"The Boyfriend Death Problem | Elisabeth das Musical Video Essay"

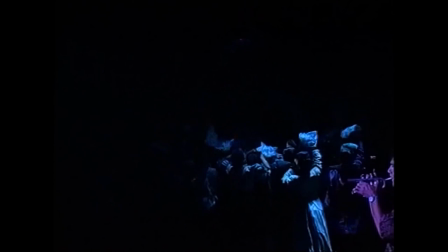16:14 The addition of When I Want to Dance also somewhat lessens the impact of the following number, Mama, Where Are You?
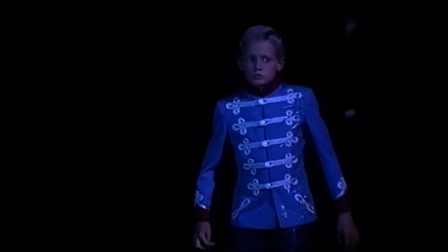16:20 In the original production, Elisabeth's political triumph was directly followed by a song where her son,
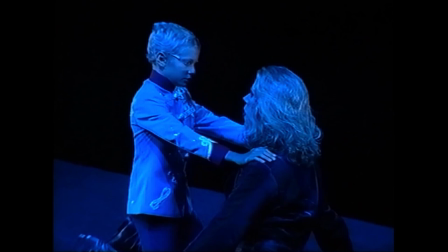16:27 abandoned and emotionally neglected by his parents, is approached and befriended by Death.
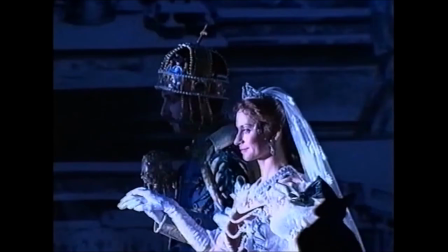16:32 The placement of the songs really showed the impacts of Elisabeth's actions.
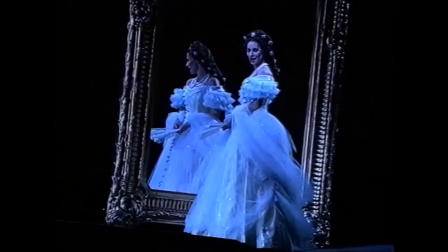16:36 She may have achieved independence, influence and freedom from the outside expectations placed on her, but the way she detached herself from those closest to her came with tragic consequences.
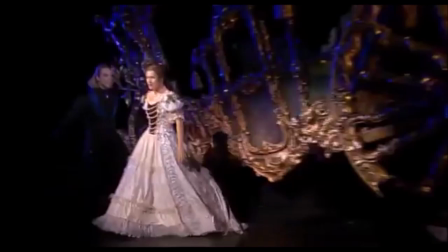16:48 In any case,
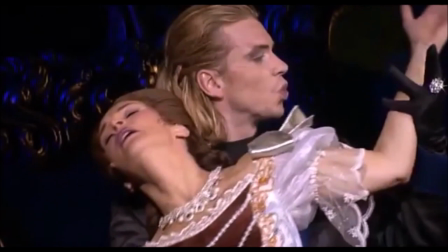16:49 the introduction of When I Want to Dance shifts the focus away from Elisabeth herself and makes room for Death to assert his goals outright.
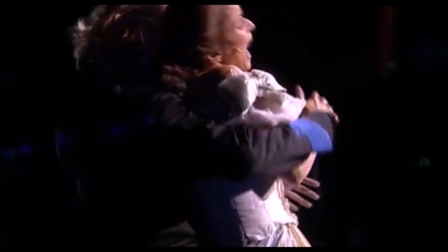16:58 It breaks up Elisabeth's storyline a bit.
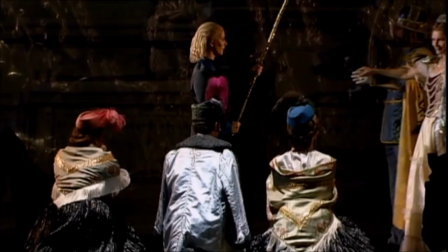17:01 In a way, the addition of this song was the first sign of the Elisabeth-Death relationship being prioritized over other themes within the show, like Elisabeth's influence on the world around her and her internal journey.
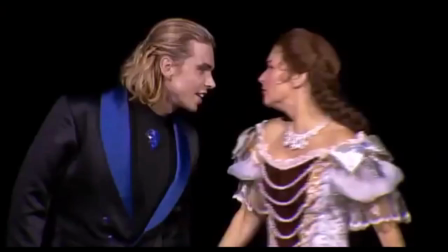17:14 Death acts very much like a jilted, jealous lover at times,
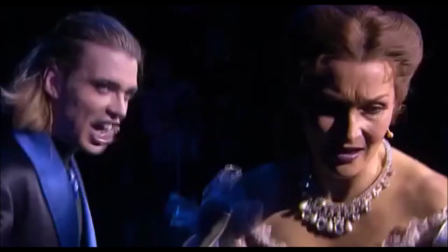17:19 and in the 2003 production, it is amplified by the more intense and human portrayal of the character.
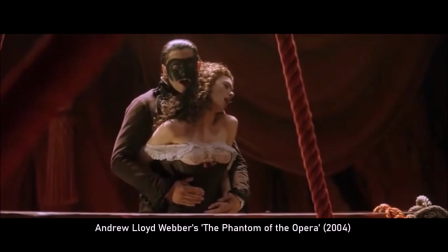17:25 However, he still differs in one crucial way from other violent lovers depicted in musicals, like the titular Phantom of the Opera. It would be impossible to talk about the first Vienna revival without talking about
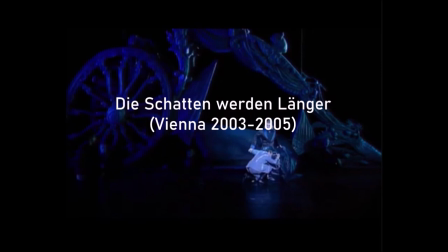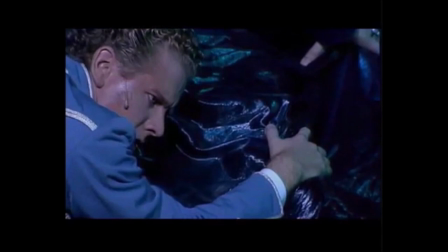17:46 the Vienna revival version of Die Schatten werden länger, or The Shadows Are Growing Longer is,
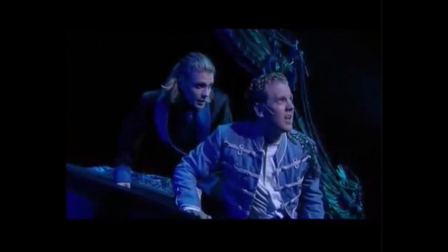17:52 to put it simply, super gay, like I described before.
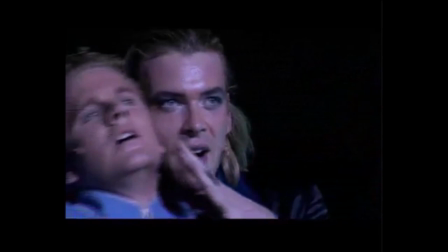17:56 Death as portrayed by Matic cameras is intense, and in the scene, he is single-mindedly focused on seduction.
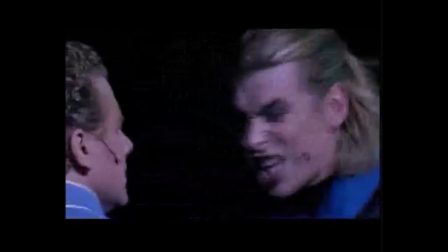18:03 Rudolf really seems drawn to and tempted by the embrace of Death. Again, this shows that despite the portrayal's humanity,
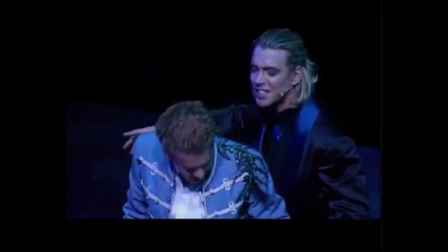18:11 Death has retained his powers of equal opportunity seduction and is not at all hesitant to use them.
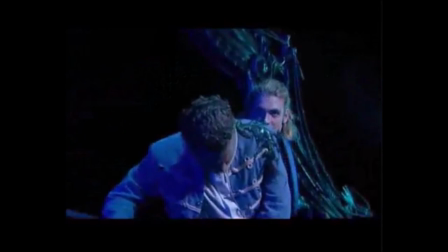18:17 The way Rudolf quite literally grapples with depression, the way he longs for Death, is made abundantly clear by the choreography and acting.
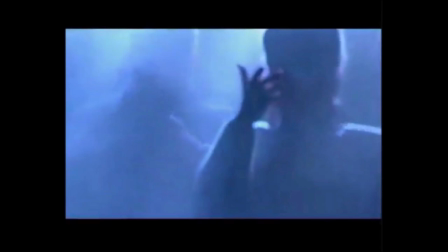18:26 If Elisabeth was a clear-cut love story between Death and Elisabeth, such a scene would never appear,
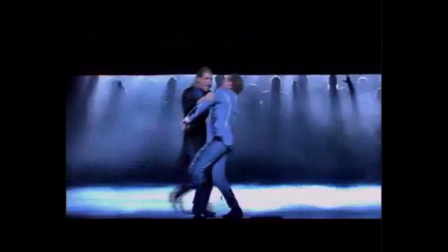18:32 but because the show is as much about the end of an era and Elisabeth's impact on those around her as it is about the woman herself,
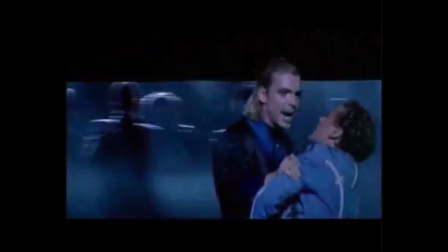18:38 the song and the despair it represents is absolutely integral to it.
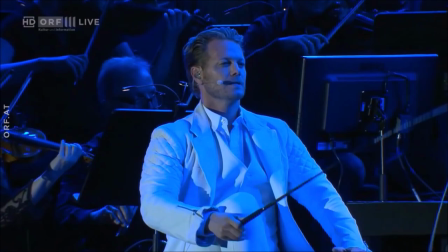18:43 It would be a shame if the metaphorical strength was lost going forward, wouldn't it?
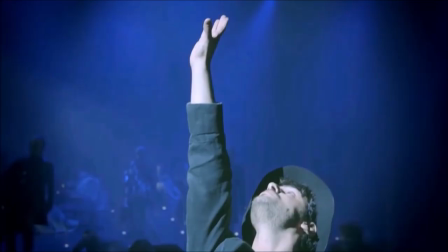18:52 The second Vienna revival, also known as the 20th anniversary revival,
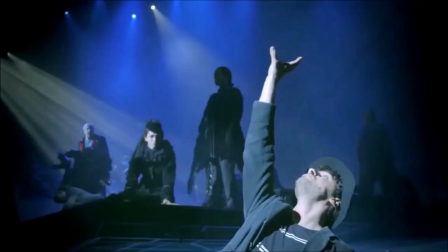18:56 of Elisabeth premiered in 2012, with all new costumes.
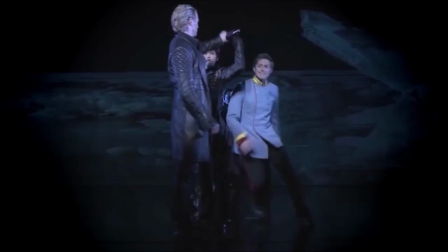19:01 It came with many visible changes. First of all, Death no longer wears a period tailcoat or the mailing dress,
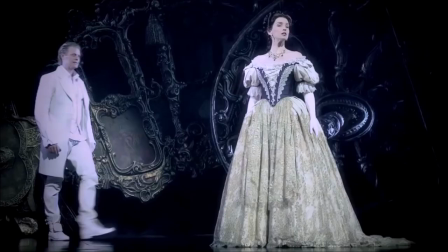19:08 instead switching between quite modern-looking leather costumes, one black and one white, somewhat arbitrarily.
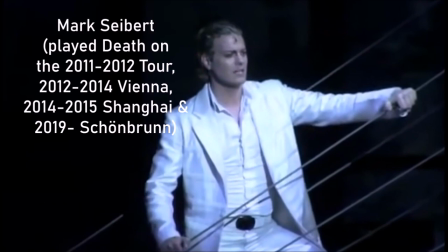19:17 The principal Death was Mark Seibert, who had already played the role in the 20th anniversary German tour production of the show.
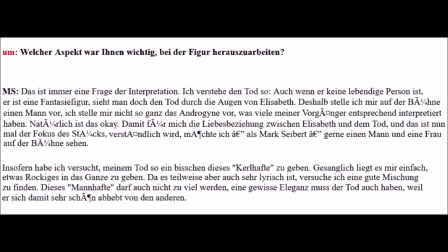19:25 His interpretation wasn't all that dissimilar to that of Matthes. I quote, "I understand Death like this, even if he is not a living person,
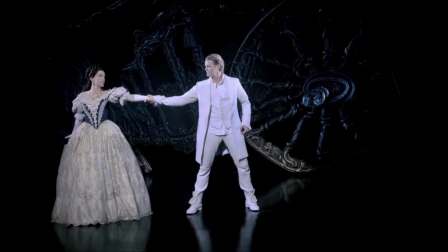19:34 he is a fantasy figure, you see Death through the eyes of Elisabeth. So
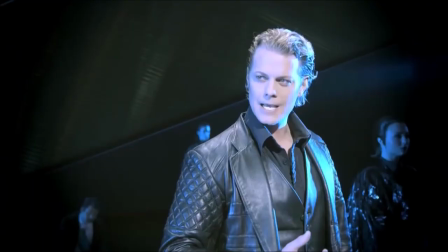19:39 I imagine a man on stage, I don't quite imagine the androgyne that many of my predecessors interpreted as such.
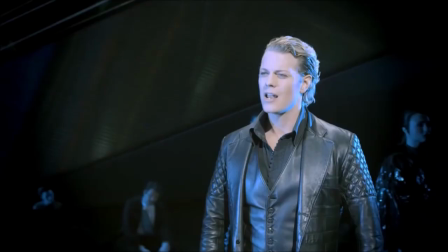19:45 Of course that's okay too. In order for me to understand the love affair between Elisabeth and Death,
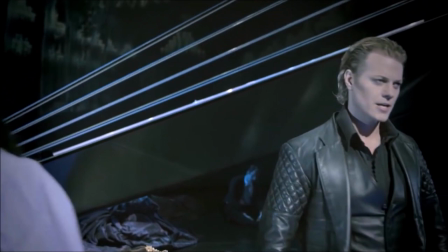19:52 and that is the focus of the play, I, as Mark Sabert, would like to see a man and a woman on stage.
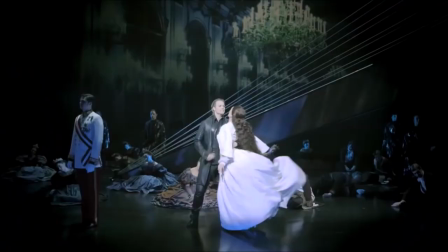19:58 In this respect, I tried to give my Death a bit of that guy quality. This manliness mustn't become too much either.
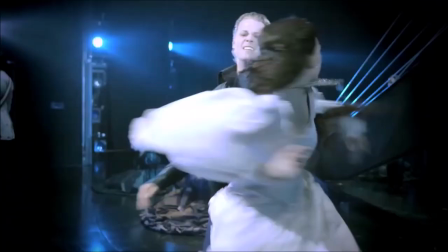20:06 Death must also have a certain elegance, because it sets him apart from the others very nicely.
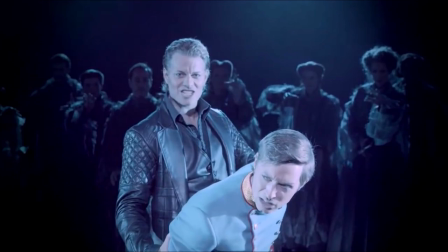20:13 And, indeed, Death as played by Mark Sabert is very masculine.